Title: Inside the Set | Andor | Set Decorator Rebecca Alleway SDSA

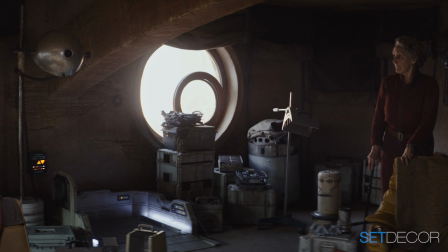Some things obviously have disappeared, you know, her hydroponics. And obviously it gets quite cold.
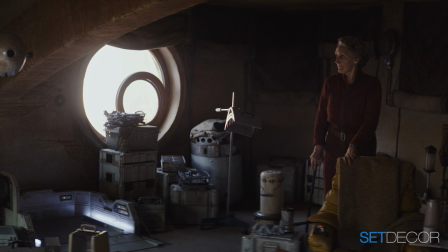It's by the mountains in Ferrix.
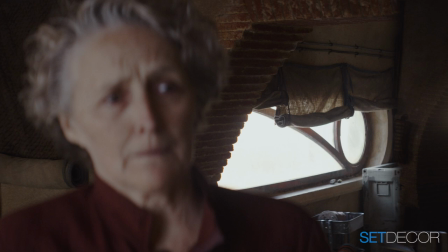So we padded in true Star Wars style insulation and made kind of padded,
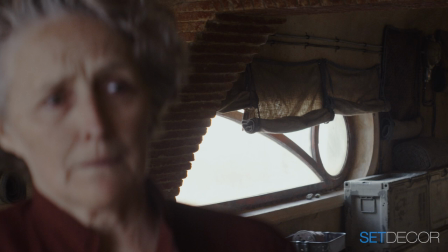if you can see in the back there, rolls of insulation, but then made that as part of the design, but a practical,
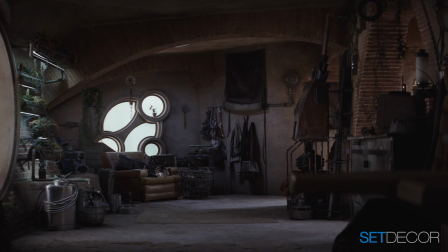because in the winter they'd come down. When there are things that are very dear to her that she hasn't wanted to get rid of, and also her hydroponics. It was something that she had always done. She potted and did her plants.
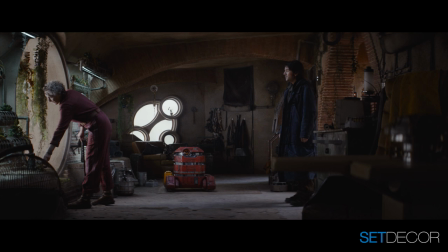So it kind of, you know, giving her something to do within the space.
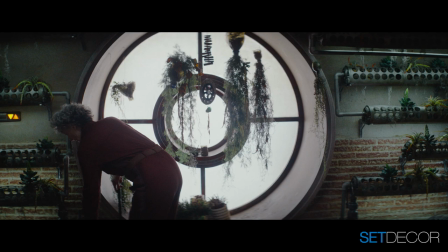It's texture. It's interesting. A little bit Star Wars. And her nurturing as well.
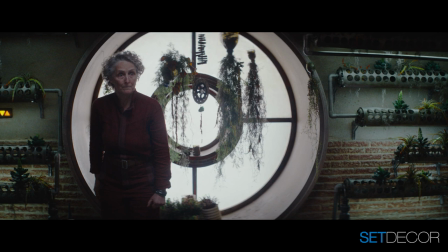I think the plants are, you know, she adopted Cassian.
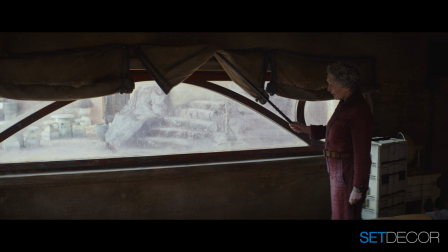She saved Cassian. And her, you know, the plants are also about how nurturing her character was.
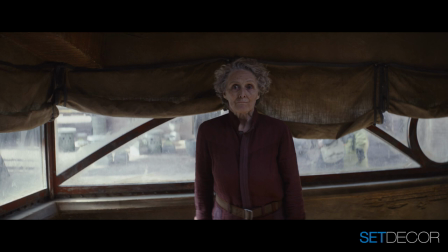So everything, every little thing in that her space has a little backstory to Marva. There's lots of great environments in here. We've talked a little bit about the mechanical origins of the town or the reason for being. And there's Bix, the character Bix, who is, I guess, Cass's old girlfriend, and she's a mechanic. And then there's a wonderful industrial set where Cass meets Luthen Rail. Yeah, that was our factory set, exactly.
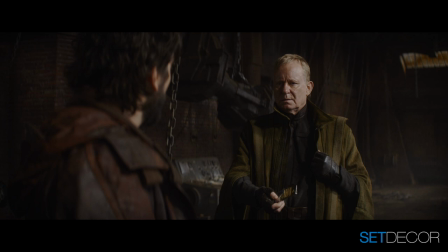And that was one of the first things we shot.
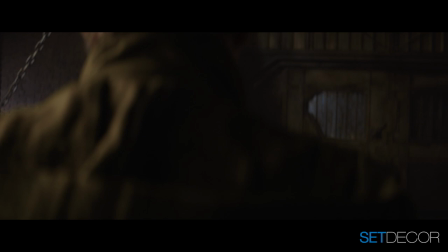Oh, that was a massive amount of work as well. It looks like it's a massive sort of visual effects and special effects set,
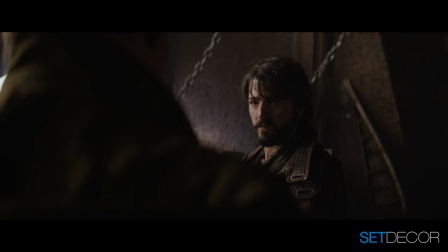but actually, of course, everyone did their thing, but we manufactured the engines.
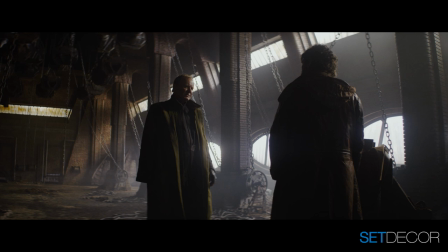Most of that, again, that's what's so amazing about this show, it was done in camera.
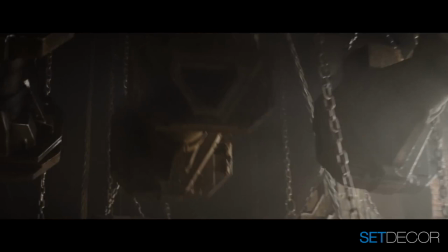So of course, the kind of the lasers were visual effects and the special effects did an amazing job with explosions, but actually all those engines were made by us in set deck, and we had to make rubbers
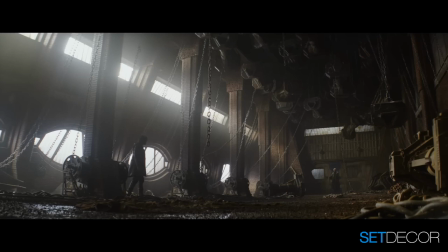and ones that were just set, and then they were all on hoist and they're all on a rig, and that was a lot of work. So that was, they swang in action.
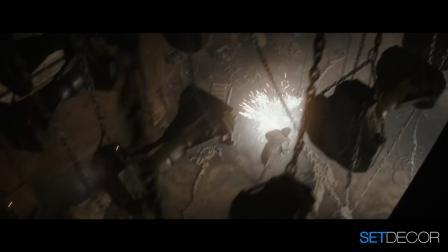So yeah, that looks like a big old visual effect, but that was done, I'd say 80% of that was done in camera. Changing styles dramatically, we move over to Coruscant, which I assume is a completely different planet.
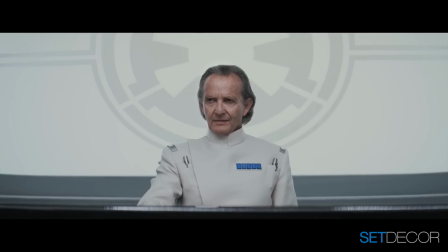And this is the Imperial headquarters, as well as the fantastic sets that you did with more personal detail.
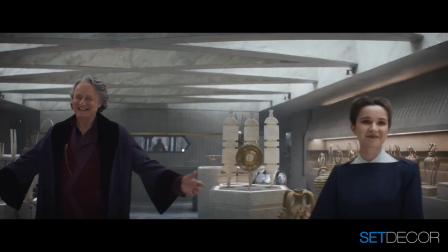And then, of course, here we have, for example, the wonderful antique shop.
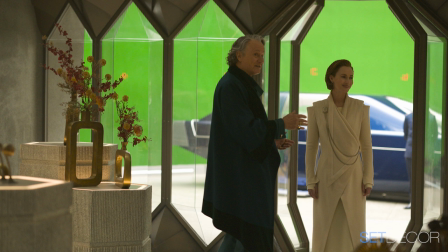You had a front room with the exhibits and displays of all of the antiques.
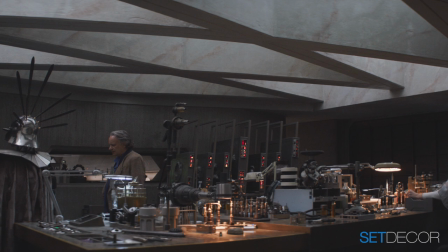And then you had the back room, which was the workshop. There's really a lot of fabulous things in here.
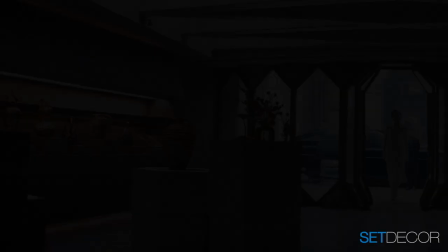I don't know where to start. There's just the antiques. How'd you come up with these ideas?
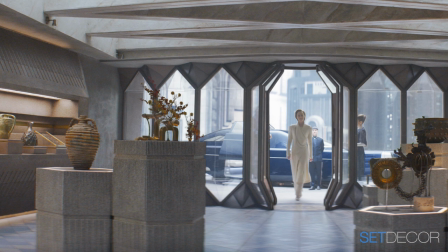They're so different than anything you'd ever seen. Well, this was one of my lockdown projects, Luthen's
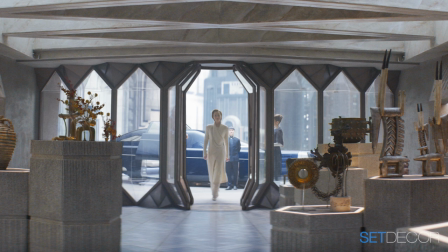antique shop, which obviously is a front, was something that I mood boarded in lockdown.
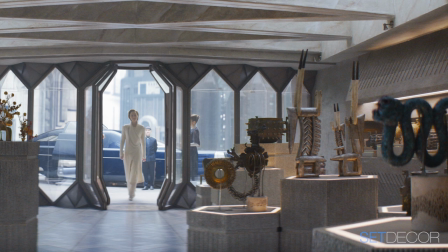Where do I begin? The fundamentals were ancient Japan,
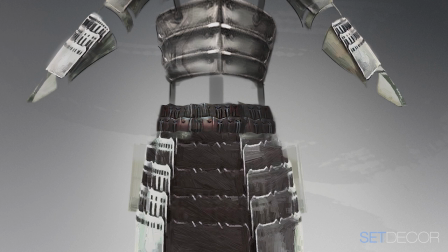and would take artifacts from ancient Japan and then concepted them and gave them a twist.
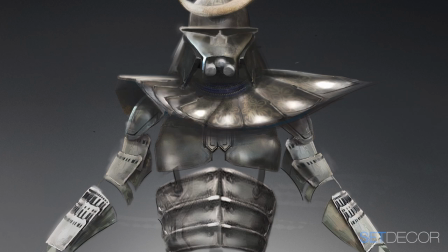Some of the artifacts, which the fans all know, there were quite a lot of Easter eggs in there as well.
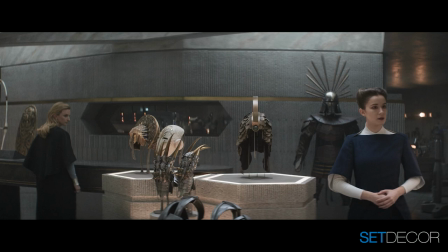There's a few key Star Wars Easter eggs. So I had great fun also flicking through all the past
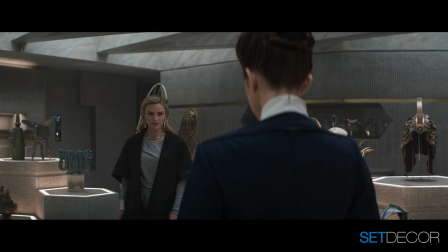Star Wars artifacts and books and picked out and asked our,
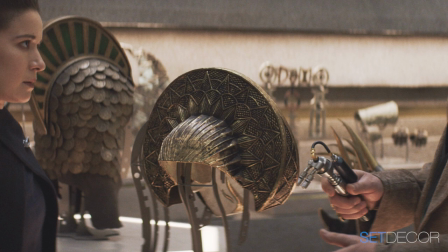you know, Disney's permission to then recreate some Star Wars headdresses that had been on actress,
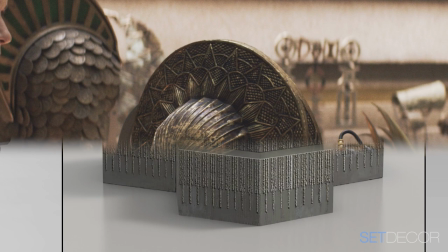you know, the actress many years ago, and various Easter eggs. This had to be curated like an art gallery.
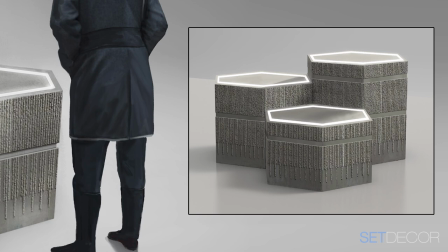If you go to an art gallery, the same person buys the art, you know, or if you go to a beautiful antique shop, the same person.
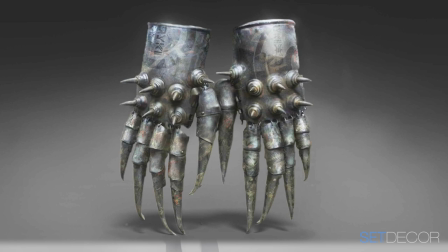So I kind of had to tap into what I thought would be Luthen's taste.